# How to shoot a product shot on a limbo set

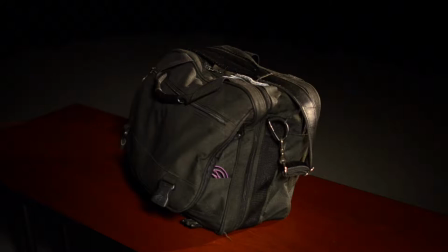6s
Today I'm going to show you a simple setup for a product shot with a limbo black background.
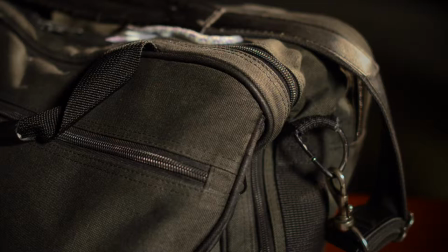11s
I'm using my satchel for the product, but these techniques can be used for virtually any product of any size.
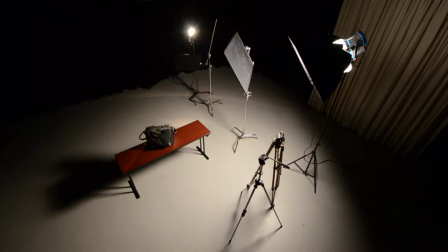18s
Your techniques will depend on the equipment and space you have access to, but at least this will give you a couple ideas.
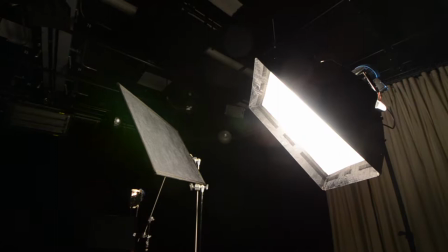24s
Here's the setup in a studio that's 30 feet wide. The key light is an ARI 1K Fresnel with a Chimera softbox.
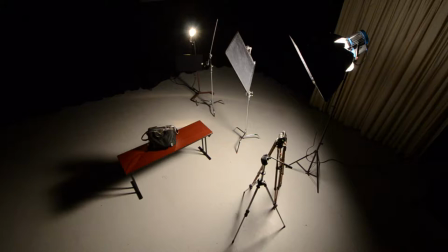32s
It's flooded out all the way, so it's been softened quite a bit and raised almost as high as it will go, angling down at about a 45 degree angle.
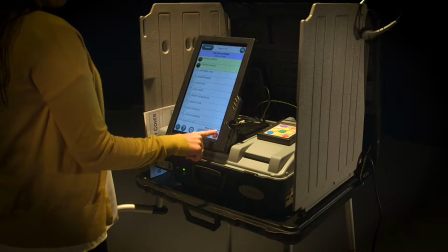41s
Check the shadows if you're going to have a person in the scene handling or operating the product, like I did with this shoot recently. You may need to adjust the position of the key light, but the softer the light, the softer the shadow.
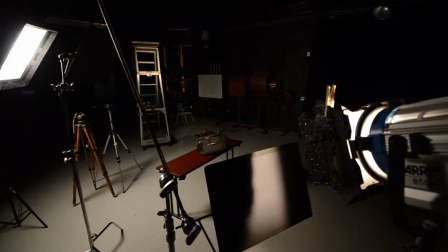54s
The backlight is an ARI 650, full flood on a dimmer set to 50%.
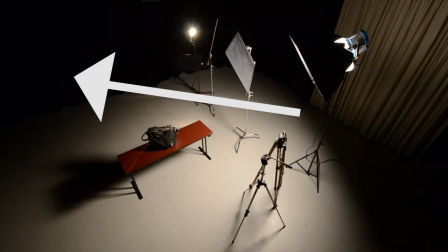59s
If you don't have a dimmer, you can shoot it through a silk or other diffusion. If you hang the backlight from the ceiling, you can put it 180 degrees from the keylight.
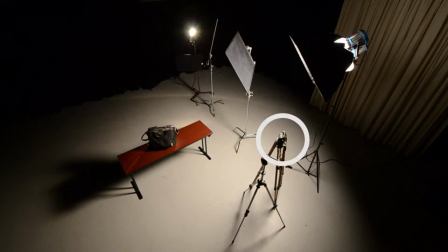68s
But when it's on the floor, I like to put it on the same side as the keylight, so it's just out of the edge of frame. The wide shot camera is positioned directly at the corner of the product, very close to the keylight.
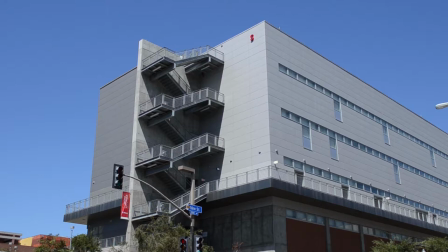81s
Just like with architecture, you should always try to shoot objects from their corner because that creates a more three-dimensional image than shooting a flat surface.
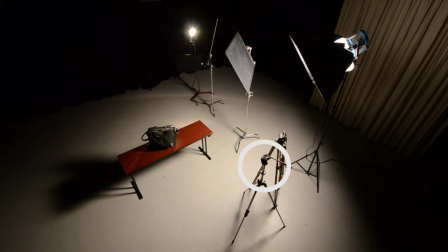90s
The close-up camera is just to the left of the wide shot camera and I like to put it on a slider so I can easily adjust its position. If you don't have two cameras you can simply shoot the product or the process twice with different framings.
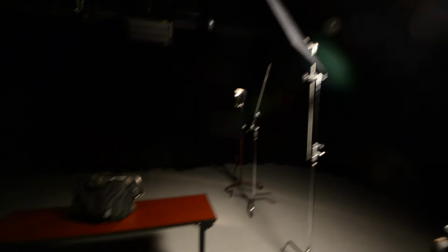104s
The Limbo set is used so the product is not shown in any particular environment, and to help create that look you'll definitely need C-stands and flags.
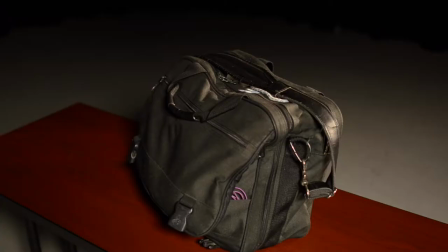113s
Cut the top of the key light off the floor and backdrop, without taking the light off the product of course.
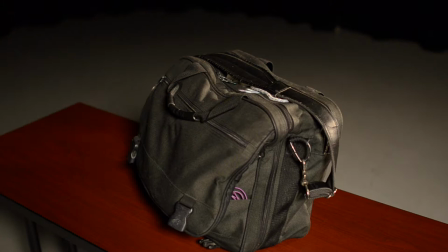119s
The shadow from the flag gets sharper as you move the flag away from the light,
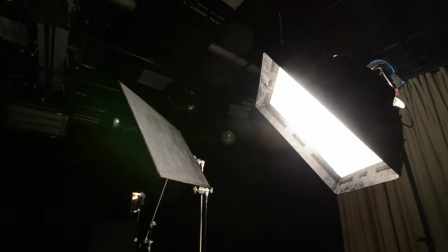123s
so sometimes it's difficult to get a super sharp cut because the flag ends up in the shot.
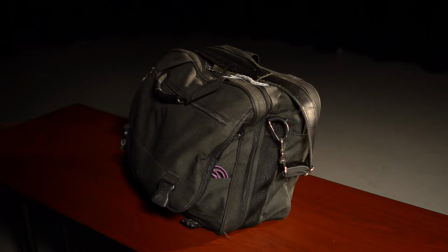129s
If you want to take the light off the table and floor on either side of the product, then of course you'll need more than the two flags and two C-stands I'm using here.
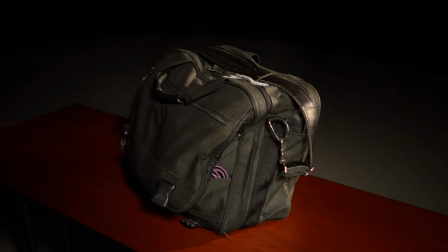138s
So if we set that flag on the left and then take it off the right as well, you can really isolate the product in a pool of light. You can also achieve this effect to some extent by using the vignette feature on the Lumetri filter in Adobe Premiere.
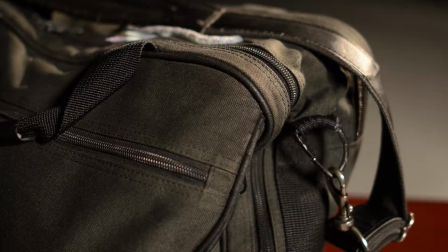152s
And here's what that can look like. If you want to learn more about that, I'm sure there's a tutorial out there somewhere.
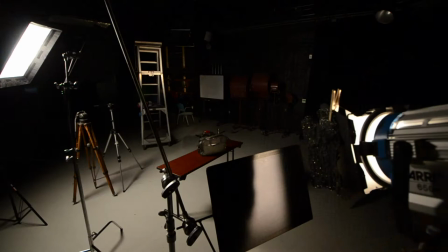158s
For the close-up shot, you can see how flagging the light off the table and the floor can make a big difference.
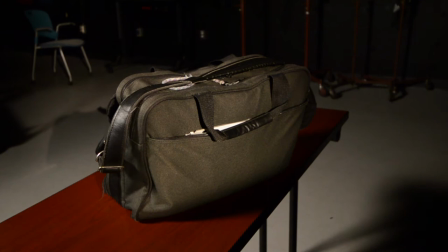165s
the backlight is flagged off the bottom keeping light off the floor anything spilling over the top is not in the shot so don't worry about
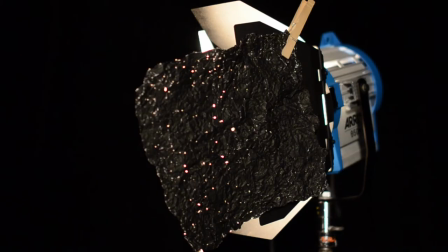173s
it I also put black wrap on the side barn door of the backlight to keep the light out of the camera lens black wrap is a heavy duty
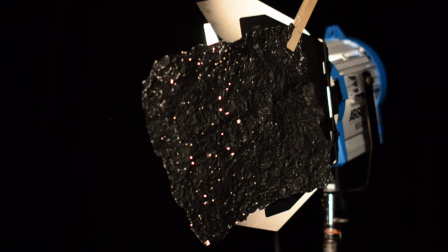180s
aluminum foil material that's very malleable and really great to have for keeping light from spilling where you don't want it one
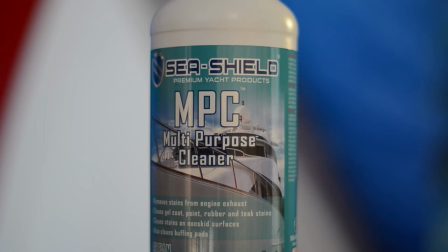188s
item I suggest you have is a lazy susan depending on the size of the product it's really nice to be able to spin the product around,
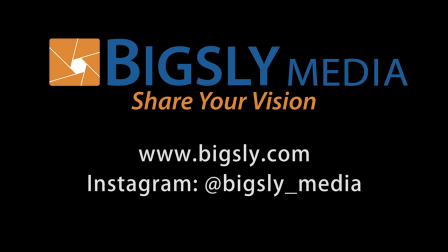195s
especially if it has shiny pieces that can pick up a glint from the lights. Until next time, look for more video blogs at Bigsley.com.